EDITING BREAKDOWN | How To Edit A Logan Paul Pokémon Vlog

Yeah, let's do it. we then get that new layer of sound where it hits the $2 million mark.
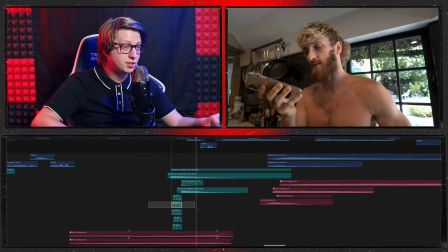8:24 Again, I've kept all the same sound effects. But then on top of that, for the first time, when we hit that $2 million mark, we then get these really deep, emphasized drums.
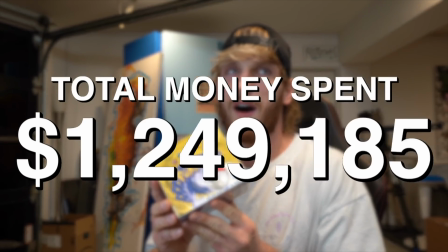8:37 Really hitting home the mark of the sheer amount of money that he has spent buying Pokemon cards.
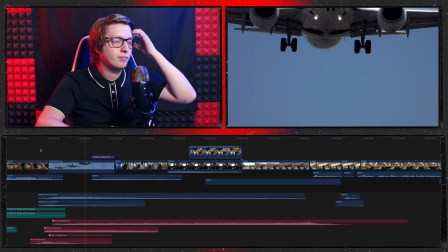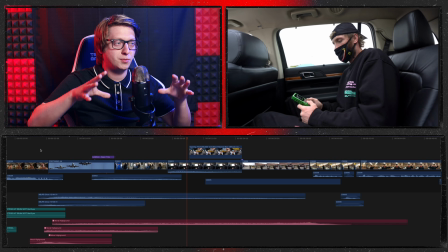8:51 And then while on this travel montage, I then do another Cooler Shop type effect where we then have him thinking about how excited his boxes are.
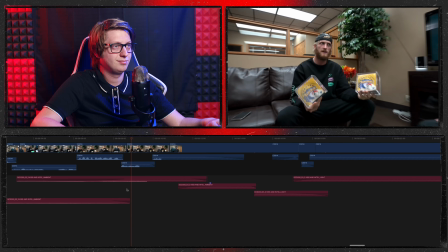8:58 We really are inside the head of Logan's excitement.
Yeah, how much money am I holding in my hand? So you're holding $750,000 right there.
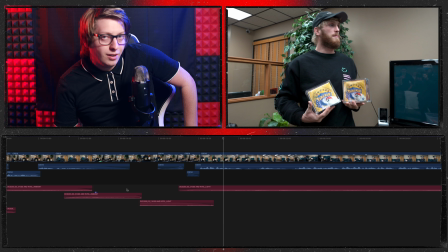9:10 This is also one of my favorite little cheeky moments that I did.
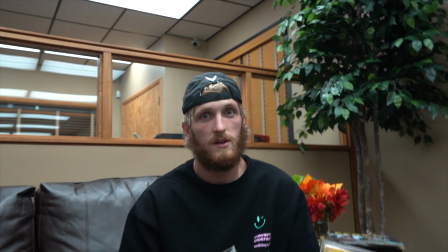9:14 I really wanted to emphasize that shock, that moment where Logan contemplates how much money that is.
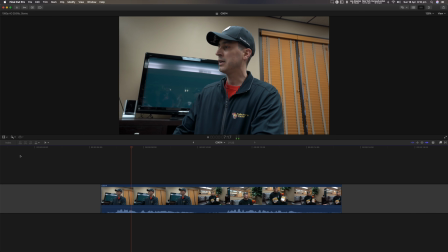9:21 But the footage didn't actually give me that. In the original footage, we hear them still having a conversation during this moment.
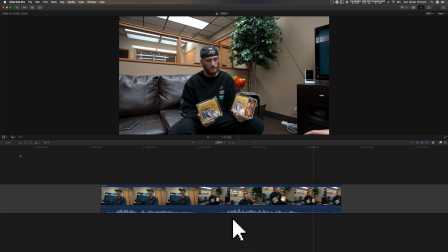9:28 I mean, I guess if you really just look at them, they're just 2 boxes of cards.
I wanted a moment of pure silence, moment of contemplation of what is going on.
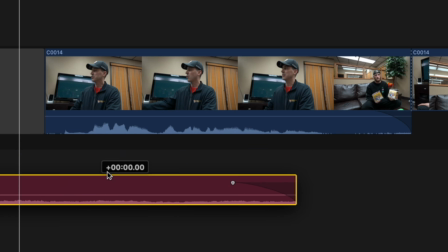9:35 So I completely removed that moment of him asking that question and just let the music tell that moment of Logan's contemplation.
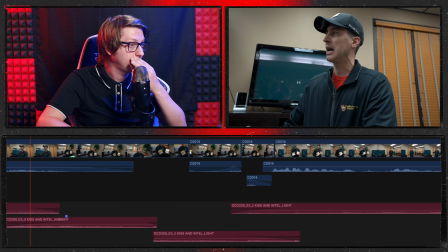9:43 $750,000 right there.
And then, of course, we then get these beautiful shots of the booster boxes.
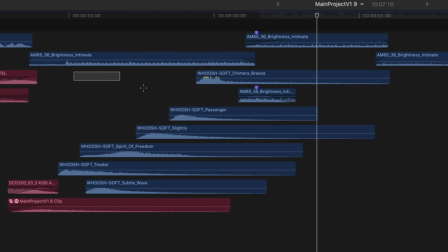9:58 I wanted to make that as epic as possible. So, of course, going in with these really, really aggressive, revealing sound effects. Totally obnoxious, but they do work. These shots would not feel as epic without those sound effects. It feels kind of naked. It's kind of awkward. But then also, while on top of that is this smoke, it was important for me to make these shots as epic as possible.
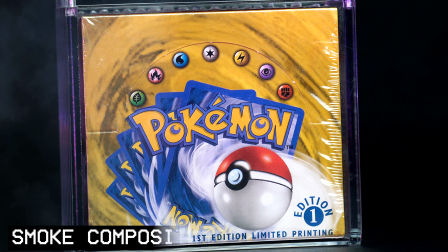10:27 And so you can add in the aggressive color grading, but then making these boxes feel a bit more mythical. And that pretty much just wraps up the video. The rest of the video is just him selling, hey, come check out the live stream. We don't need to bother with that. But that is literally a quick rundown of the choices that I made in editing this video.
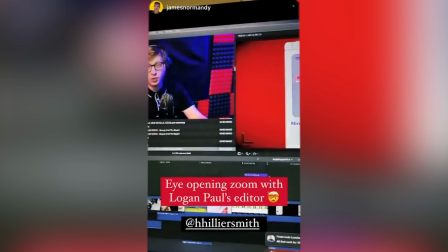10:41 Reminder, I do 3 to 4 hour live streams, really going into in-depth detail of the creative choices that I made. If you want to know when those happen, subscribe to my newsletter or follow me on social media. Tickets for those live streams are limited, so do keep an eye out and be there first. Bottom line, thank you for watching, and I'll see you next time.